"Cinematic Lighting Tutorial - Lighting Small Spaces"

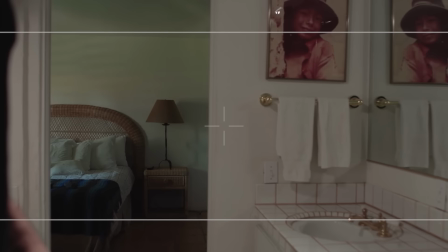[16:36]
And especially when I start my camera and I pan it over for the very beginning of the shot.
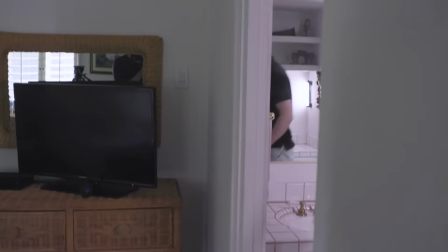[16:43]
That's looking pretty boring.
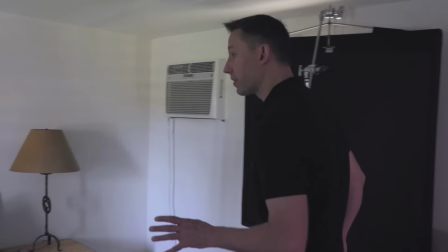[16:45]
So what I think I want to do is I'm going to set up a LEDGO D1200 coming in through the
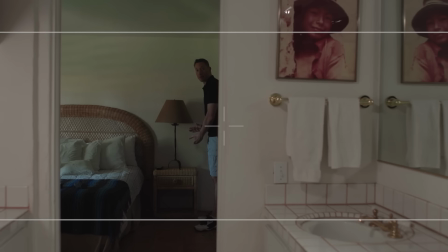[16:54]
window and I want it to rake across the bed and eventually hit the lamp because this here is what we're seeing in the frame.
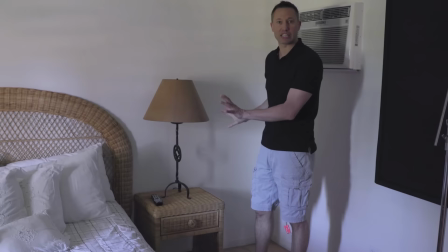[17:02]
So I think that if we stick it up high enough, probably maybe seven feet up, and rake it through, we should get a really nice pattern.
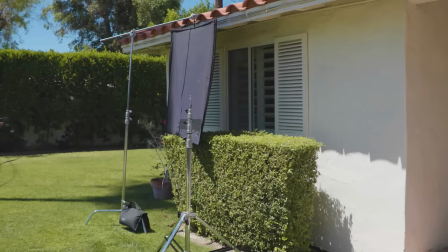[17:12]
And that'll also help offset the green hue of the color temperature light coming in from outside. So let's go ahead and set that fixture up. Okay, here we go.
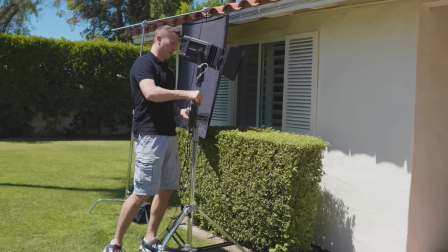[17:22]
Now, one of the challenges that we face in lighting and working with natural sunlight is that the sun is by far the brightest light source we know.
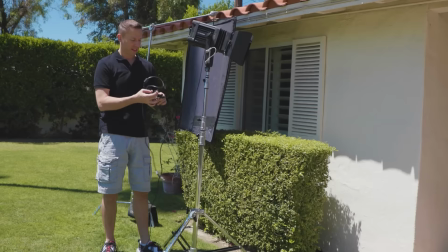[17:32]
And the challenge is that we need man-made light sources that will compete in brightness so that we can get proper exposure.
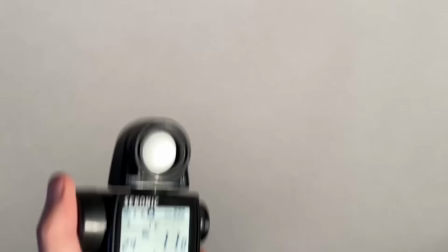[17:40]
Now this presents a challenge if ever you're shooting with say tungsten light because tungsten light,
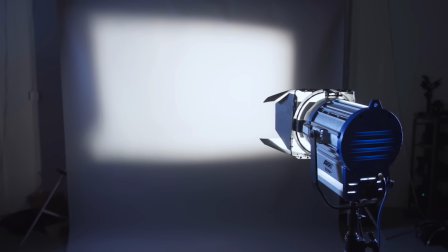[17:44]
which normally has a warmer 3200 Kelvin color temperature, is going to be much, much warmer.
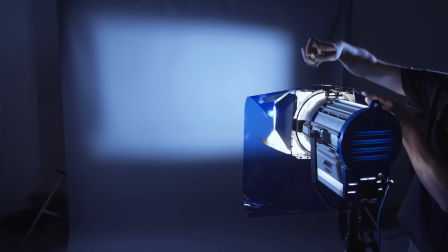[17:50]
And if you want to match the color temperatures to sunlight, you're going to have to add a blue gel to convert that 3200 Kelvin light to 5600 Kelvin daylight.
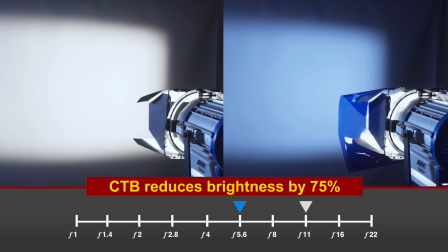[17:59]
But a CTB is going to reduce the brightness output of a light source by two f-stops or by 75%. So literally you're only getting 25% of the brightness by putting a blue gel over a tungsten light.
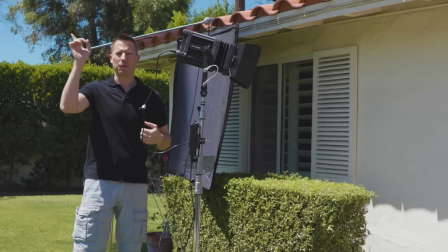[18:13]
And that ain't going to cut it, especially when you're dealing with competing with the Sun.
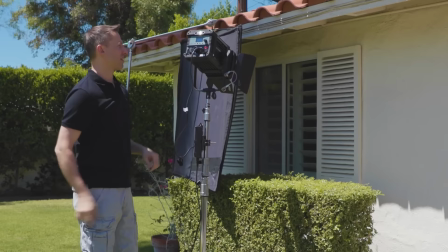[18:18]
So that's why I always prefer to use either HMIs or LEDs like the Ledgo D1200,
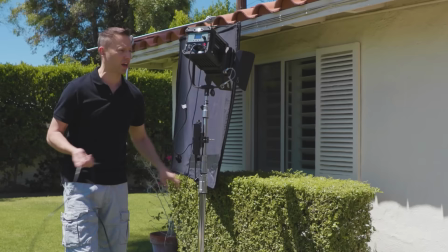[18:25]
which both have a native color temperature of 12 of 5600 Kelvin.
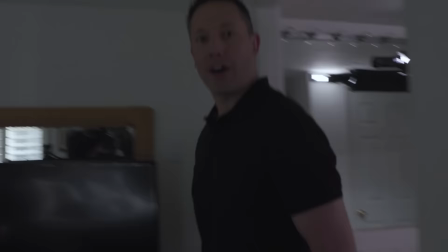[18:31]
All right guys, could we run power to this please? Okay, so let's see how our light is working.
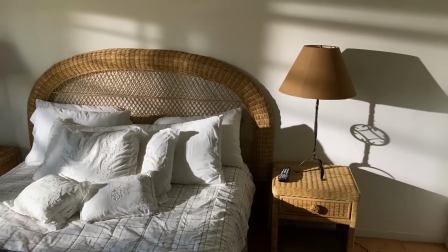[18:38]
And actually I literally just set it up and I really like what this is doing.
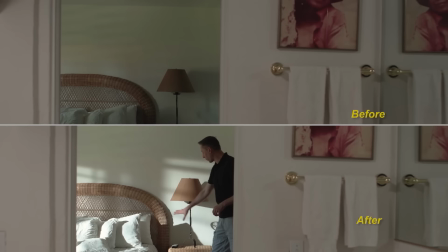[18:43]
If you take a look at this pattern back here in our frame, this is giving us a real real nice broken up pattern thanks to the blinds and the shutters.
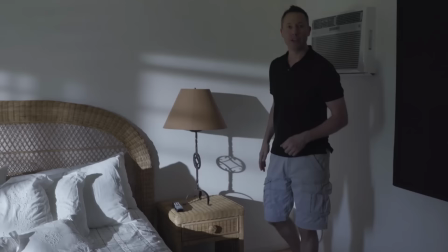[18:52]
So we've got our nice diagonal light. It looks like morning, and we have a nice breakup on an otherwise solid white wall.
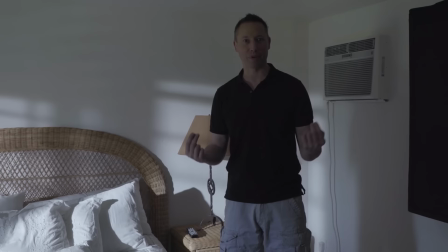[19:01]
So I think this is looking pretty good. So let's actually do a walkthrough right now with Lisa to see how all of our lights are playing together, and then we'll make a few tweaks if we need to.
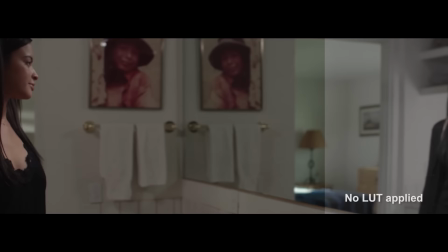[19:13]
And action.
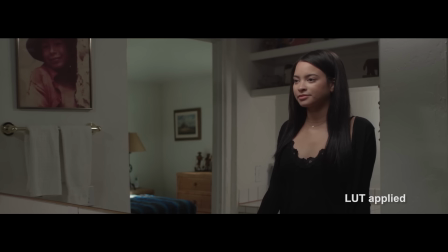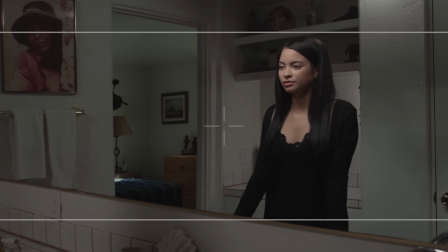[19:26]
Everything so far is looking pretty good to me. The only thing I think I want to tweak here is I'm looking at my frame and
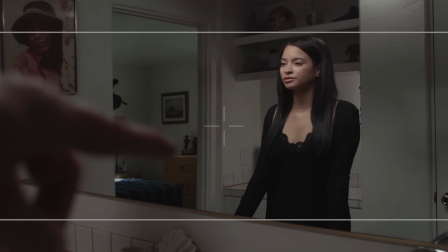[19:34]
I would like a little bit more separation right over here. So I might brighten up this other room just a bit so that we get a little bit more separation and all this doesn't blend together quite as much as it is.
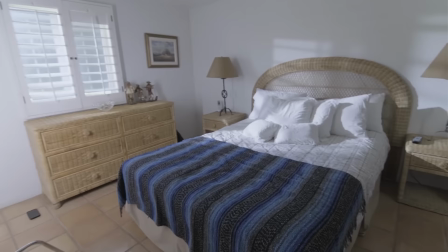[19:48]
So let's just set up one more fixture and I think we'll be ready to roll a take.
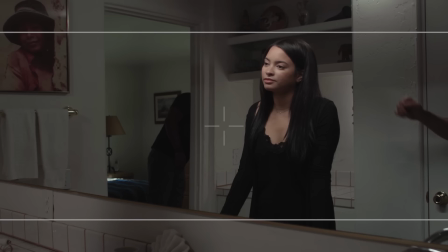[19:53]
And we have a LEDGO 4-foot Altitude and take a look at what it's doing.
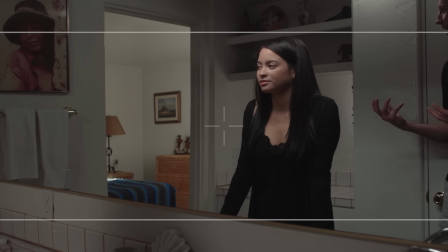[19:59]
It's definitely illuminating the background and bringing that up in exposure, but it's a little too broad and too sloppy of a light.
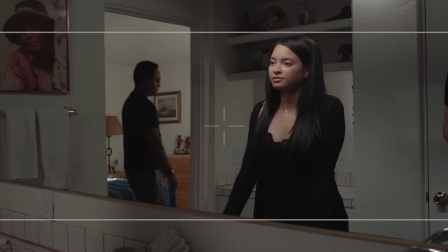[20:05]
So, hey, Jeremy, do me a favor. Walk it lamp forward a good, probably three feet, and
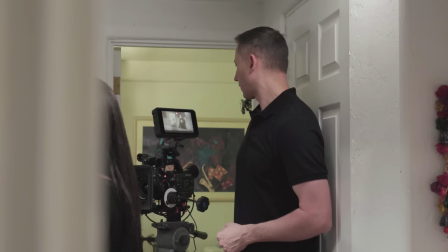[20:16]
then let's waste it lamp left.
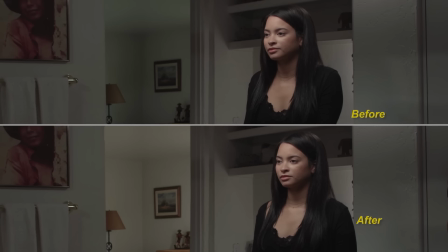[20:21]
Keep going, keep going. There we go, right there. Okay, yeah, that makes a really, really nice difference, because you can certainly see in the frame, it's bringing that room to life,
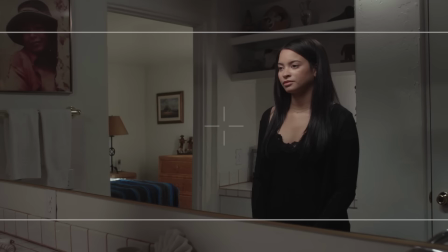[20:32]
and it makes a lot of sense especially when I'm in my very first position here
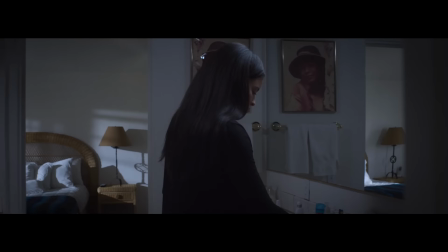[20:41]
and we can see the sunlight coming in through the window so as our camera dollies forward and it comes around that little bit of light back there in the back room makes it feel like she's coming out of a sunlit room so I'm happy with that so we've got our fixtures in place
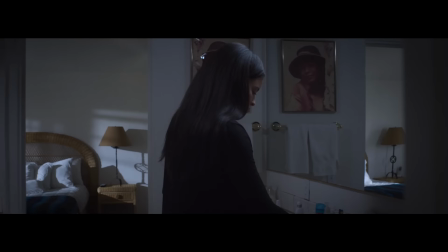[20:59]
I think we're ready to shoot a take.
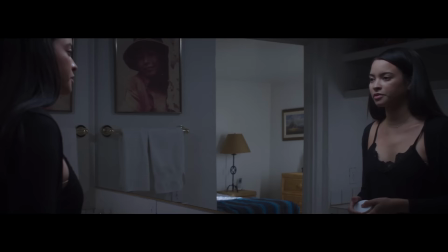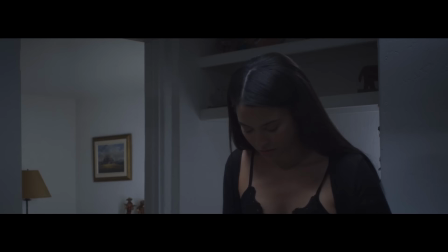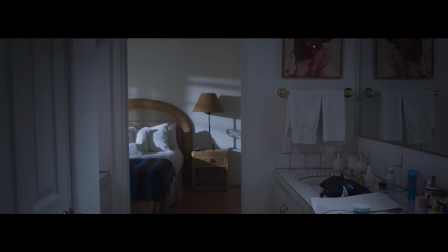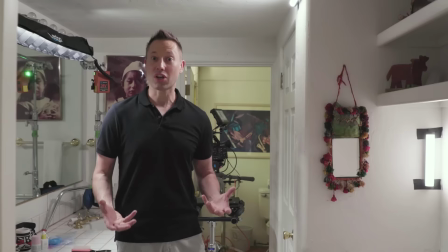[21:34]
All right, so there we have it. That is how we shoot a bathroom scene. So let's just go and review how I lit this and what light fixtures I used.
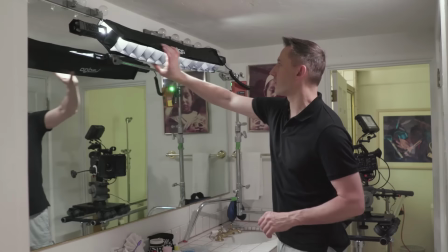[21:43]
So for Lisa's key light, I have a LEDGO Altitude 4-footer with a
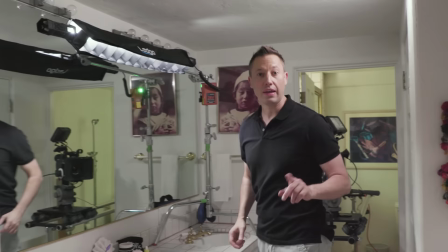[21:49]
little lubron here just to focus the light directly under her face and eliminate any spill on the back wall.
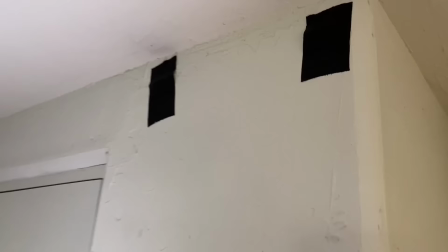[21:56]
Then I have two 12-inch Pavo tubes that are connected here using magnets and the first is creating a hair light for Lisa and the second one is just filling in some of the shadows back here in this little cove. Now if we take a look out here I have a LEDGO D1200 shining in from the outside that's creating a really really nice rake of light across the background and I have another LEDGO Altitube here that
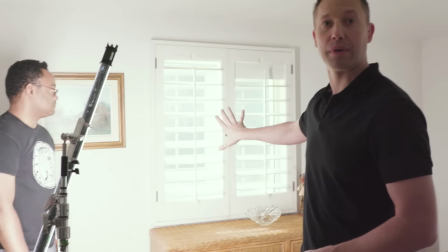[22:23]
is a four-footer and this guy is giving us just a little bit of an ambience
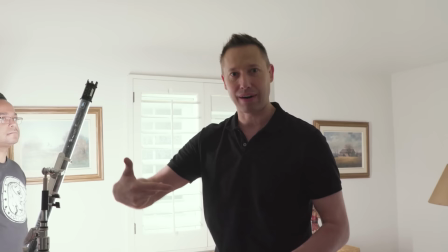[22:28]
here in the back room. So when our camera comes back around, it still looks like there's sunlight pouring in.
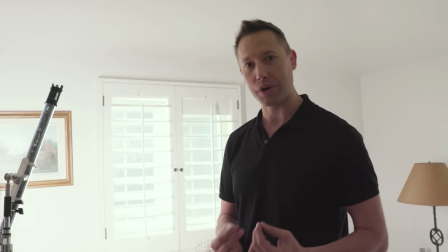[22:34]
So everything is color graded to 5600 Kelvin, and we have a beautiful look.
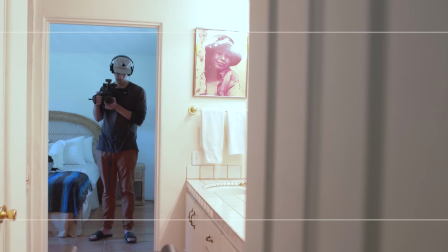[22:39]
So let's take a look now at what our shot looks like before we started to light.
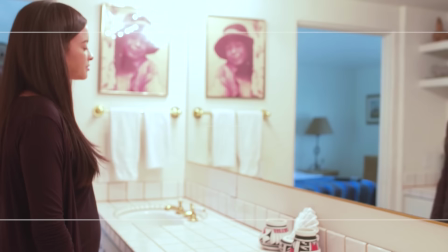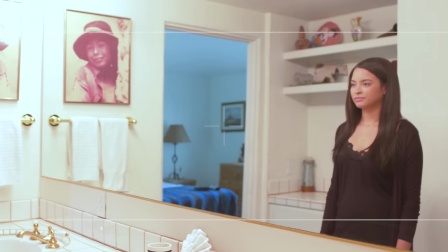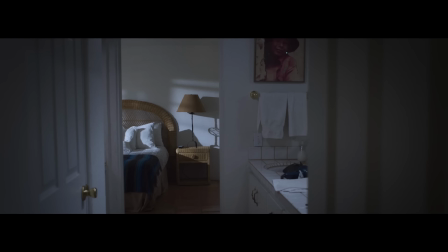[22:59]
And now let's take a look at how everything looks afterwards.
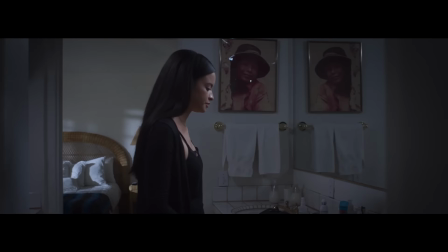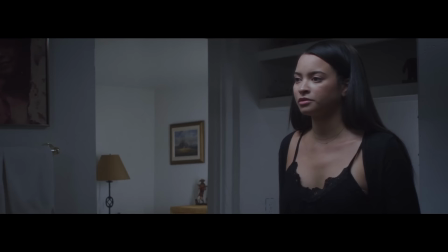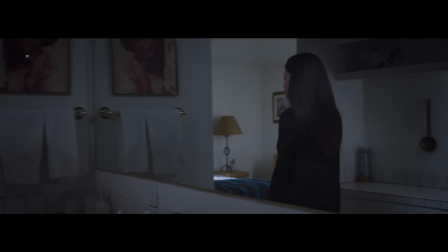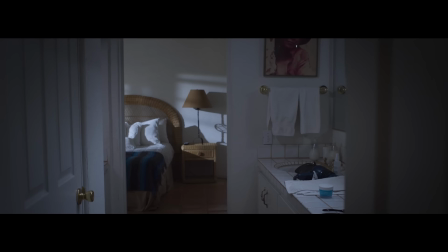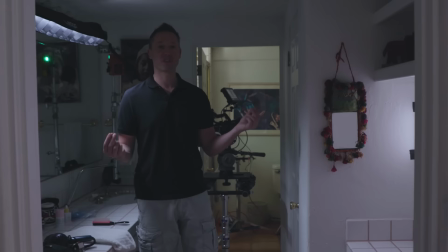[23:43]
All right, so there we have it. So with a little ingenuity, some really good tools, and excellent technique,
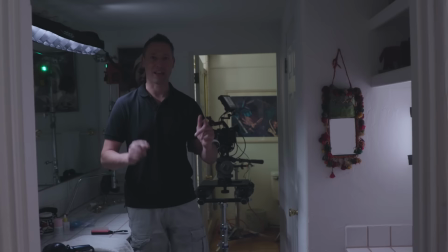[23:49]
you can create a really good cinematic look even in a small tiny room like a bathroom.
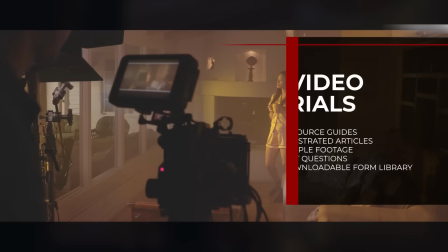[23:55]
Alright guys, there you have it. A few techniques to help you improve your film skills. Now, if you really want to improve the quality of your productions,
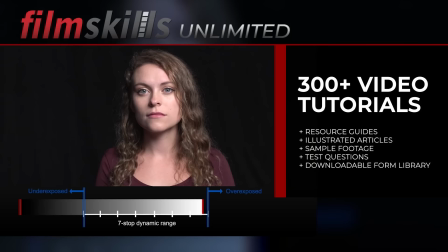[24:03]
I'll take you much deeper into the entire filmmaking process in the paid course at Film Skills Unlimited where I partnered with ARRI,
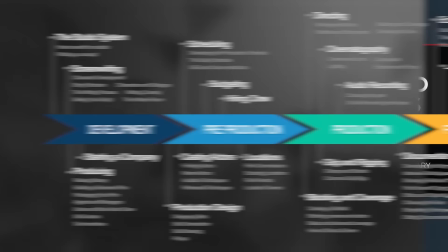[24:10]
Audio-Technica, Panavision, Matthew Studio Equipment, LEDGO,
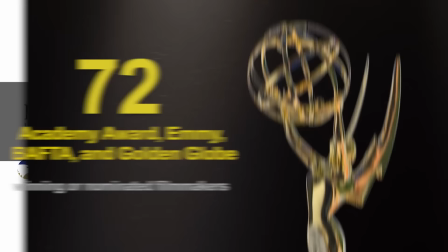[24:14]
and Kino Flow to produce an online training curriculum so complete that over 115 film schools, universities and film commissions use my program.
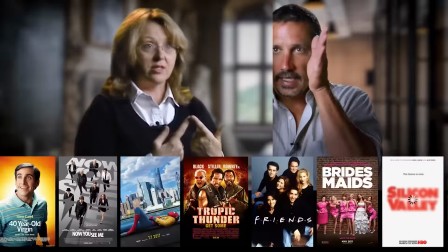[24:24]
Plus, I sat down with over 70 Academy Award and Emmy-winning filmmakers who
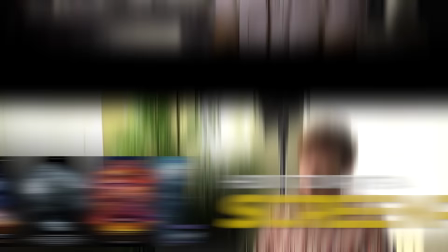[24:28]
reveal the techniques they use to produce the biggest TV shows and movies ever made.